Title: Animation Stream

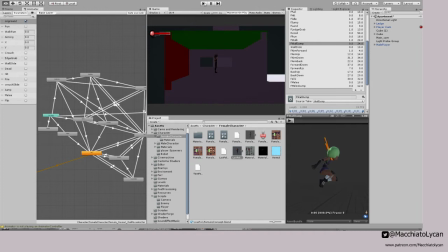67:34 Alrighty.
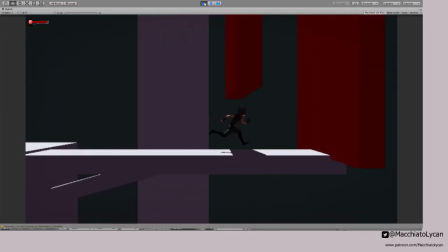67:38 So, see how the wall slide looks? Oh, much better.
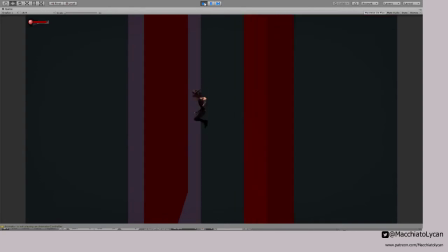67:44 And then the jump. Oh yes. Look at that.
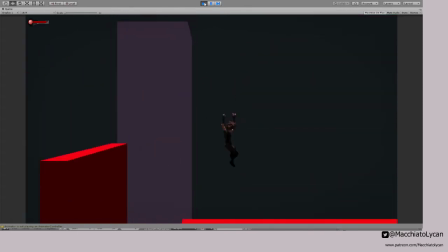67:52 And even the transition to him falling, that doesn't look that bad. Try it on the other side so it's more fall time. And then it spreads out.
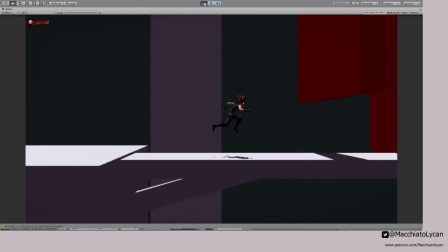68:03 We may make that transition happen a little bit later, but
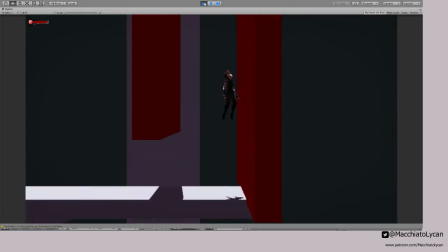68:12 obviously I want to change the falling actual pose because he's just too splayed out, but that does not look bad.
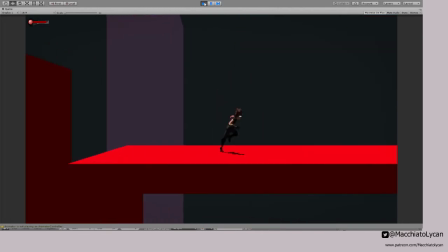68:21 Even though I feel like that needs to happen a little later. Okay, so another thing that I enjoy doing with that.
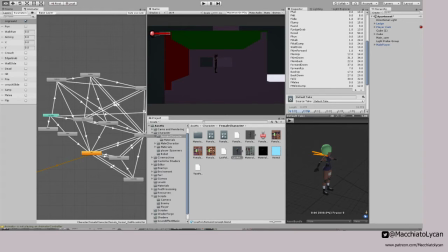68:34 Okay, so like this pose right here, this transition, this kind of pushes up and then he goes straight into, oh, I did not show, okay, yeah.
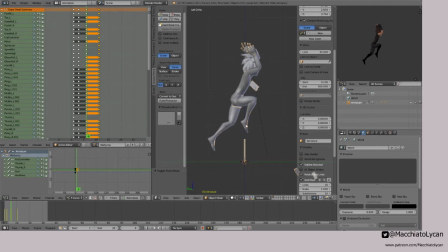68:48 So this right here, right about here, that's the problem area. Because right now, he just kind of goes straight into this, as if this is the most drastic
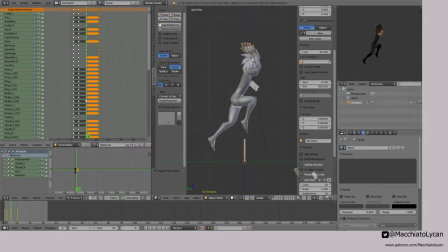69:03 point of the action, when this should actually be the most drastic point. So one way to kind of convey that is to, like right about here,
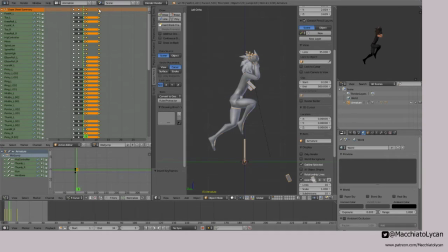69:21 insert that keyframe, drag both of these out a little. So then this pops and then he gradually eases into the final pose and then slides out.
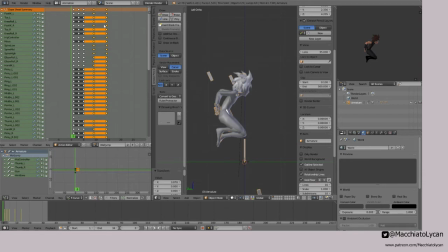69:36 So when you play it, yeah, you get that nice hut. There's that little bit of pause and you can just kind of adjust that a little bit. So we want that. And in fact, this can go back a bit.
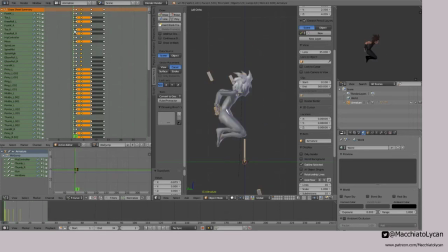69:53 Oh yeah, that's much better. So even that, yeah, that looks much better. That is. So boom. And then we can have this be a quicker transition. So boom.
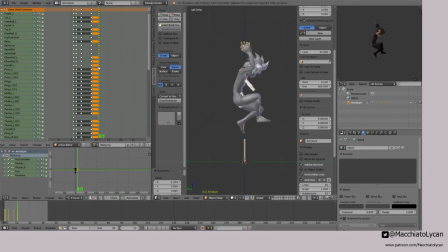Yeah, so that's another thing that I like doing. Because even with this, you know, the transition from this to the knees tucked,
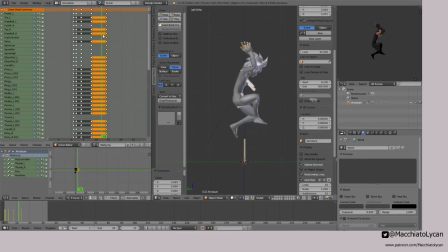70:22 you just find out which you think is actually the real, you know, the closest to feeling really nice and dynamic. So like right about here feels good, you know, right halfway point. And then you just take that and put it closer and stretch this out a bit.
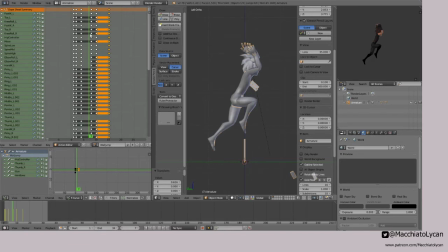70:41 So then it's like you quick into it, ease in, quick into it, ease in. And it's not the greatest, but
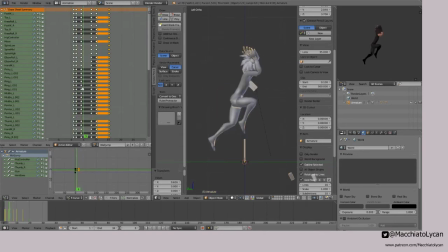70:56 you really get the sense of this right here being an important part of the jump arc. And now that we have this as the establishing push off pose,
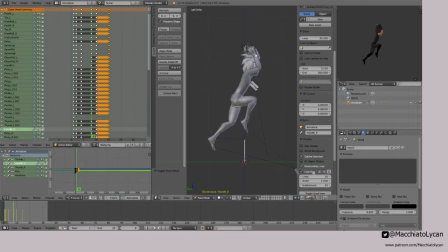71:13 we can tweak this one a bit and maybe get the arms a little bit more back. So kind of backing up a little bit more, kind of adjust this knee a little bit, kind of in anticipation of
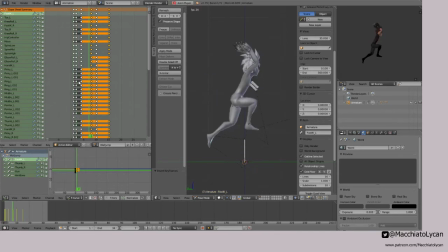71:33 the change. So there we go, that looks much better.